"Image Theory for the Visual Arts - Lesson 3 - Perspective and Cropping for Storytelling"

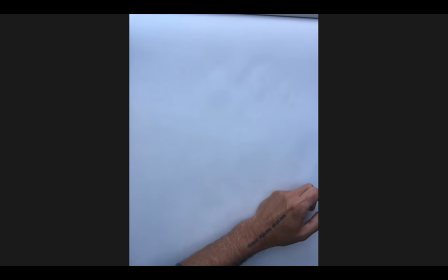(85:54)
if you haven't seen this movie i highly recommend that you see this movie i won't say this about a lot of films but this is basically a perfect film right
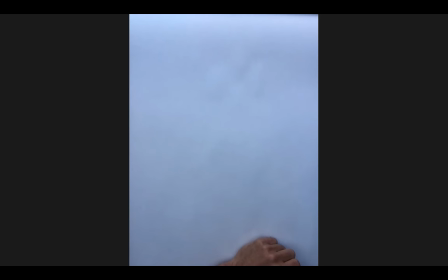(86:01)
and almost everything that brad bird has uh put his hands to falls into the same category there are also certain directors that you
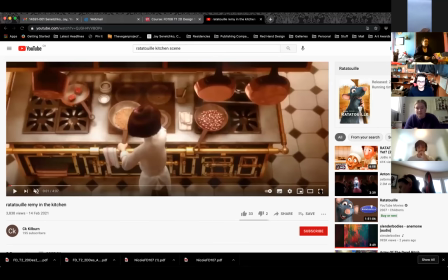(86:08)
should see this is also something that i should preface the rest of the class with i will spend a fair amount of time in this class calling movies pieces of shit and this is dumb and this is garbage right while i'm showing you examples from that movie it's important to understand why i'm saying those things right is that first off i'm saying that because it's true those movies are pieces of
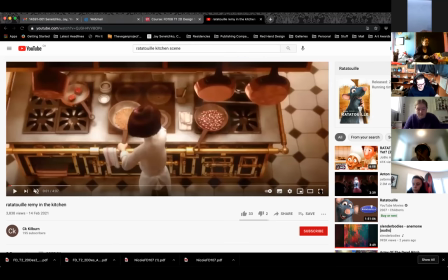(86:28)
right but you can learn a lot of stuff right from watching movies that in general are pretty shitty right but do certain things really really well right and there's no end to these things it's very rare that you come across a movie that does everything really really well
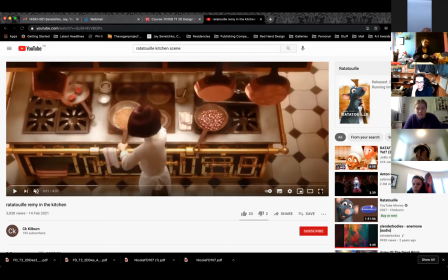(86:48)
right um this is just happens to be one of those rare beasts right where this is for the most part a pretty much a perfect film right in every way that you can talk about film regardless of whether
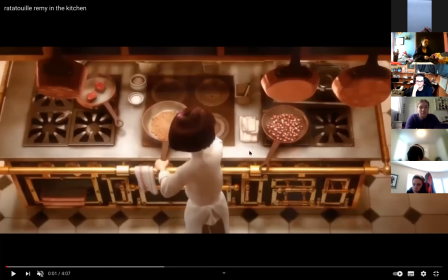(86:59)
or not you like cartoons or animation like my wife for example she hates cartoons she won't watch right and it's like it's that's fucking crazy talk to me it's like cartoons are amazing movies some of them okay so we're not going to watch every single bit of this right you can go back
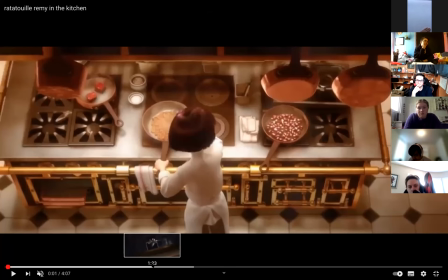(87:15)
and i'll i'll save this clip and like and put it in um an email for you guys
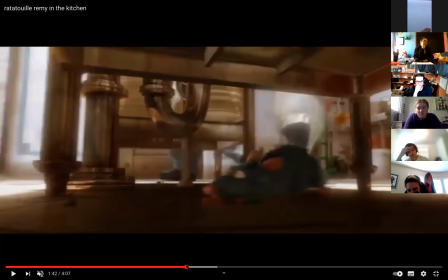(87:23)
the important part of this are this right when we watch this poor little bastard run around here
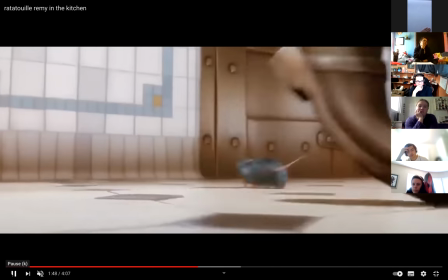(87:32)
right inside of a kitchen this is what everything feels like for this little guy so when we take on
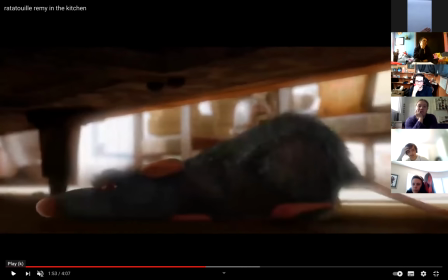(87:40)
this perspective right as the audience we start to identify with that character right with their point of view of the world right and with their emotional state of being right and this becomes particularly
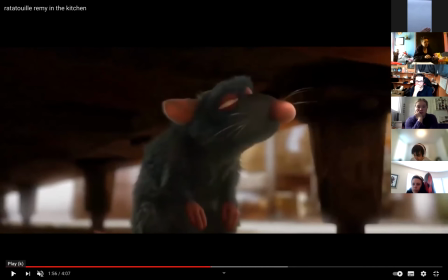(87:51)
effective as we cut from what we will call say a third person perspective to a first person perspective where we now are that rat
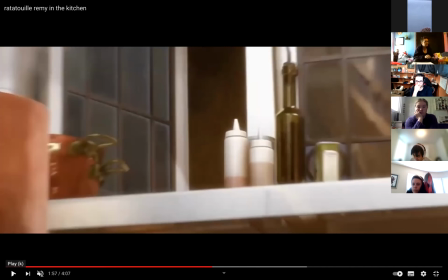(88:00)
right we the audience have now taken on that life-threatening position right of that cat or of that rat it becomes a very effective way of showing what a
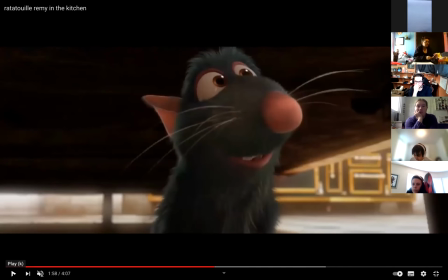(88:09)
character is experiencing and then inserting the audience so that they identify with that character right from their perspective everything feels dangerous everything feels like it might end their life right any particular moment so it's not just an aesthetic decision
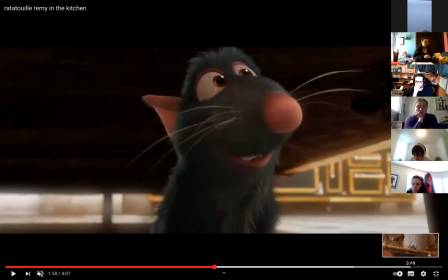(88:25)
when you're changing when you're changing perspective although it can be so i need to find a new clip now
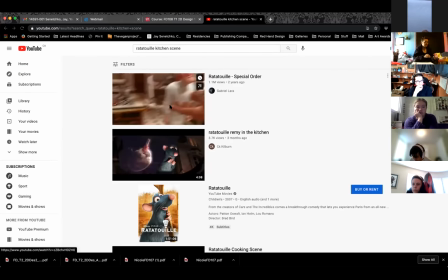(88:35)
she likes the soup that's my favorite part of this movie
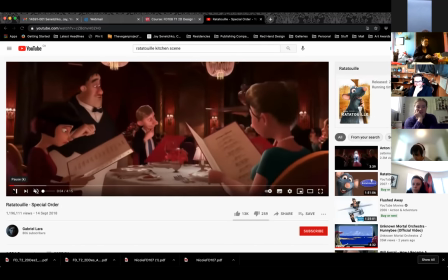(88:41)
celine mclair celine mclair what did she say she likes the soup
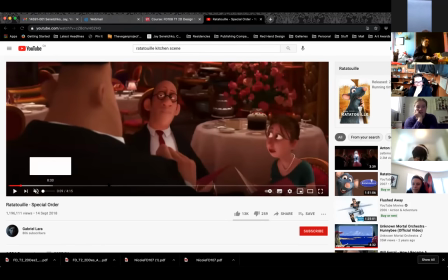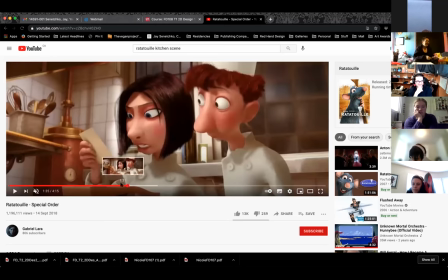(88:52)
okay so for instance oh this isn't it there
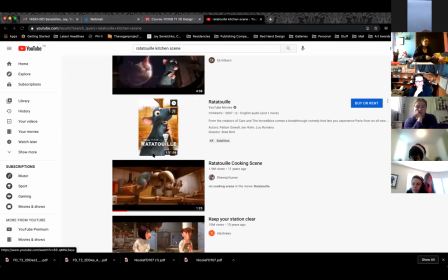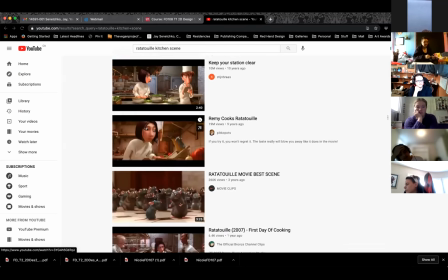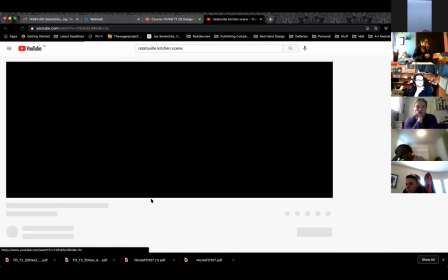(89:11)
got
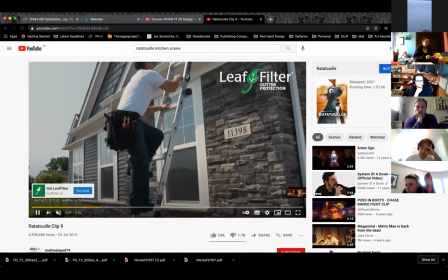(89:15)
an ad blocker you bastards how did you find a way around it
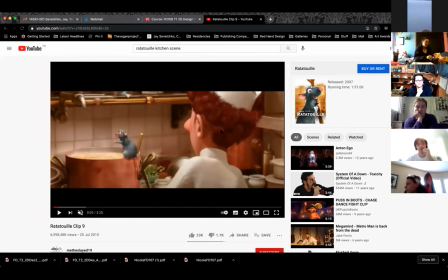(89:19)
okay so now you get a regular person's point of view right everything feels normal outside of that a rat is cooking
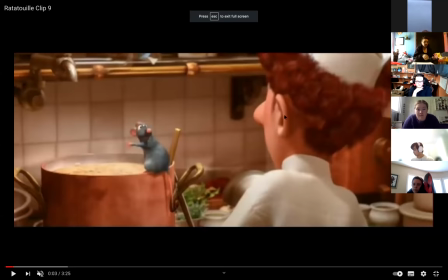(89:27)
right in this sequence right so from this person's perspective the same kitchen feels entirely different because it just looks like a kitchen nothing's life-threatening about it right everything's just regular and then when we shift to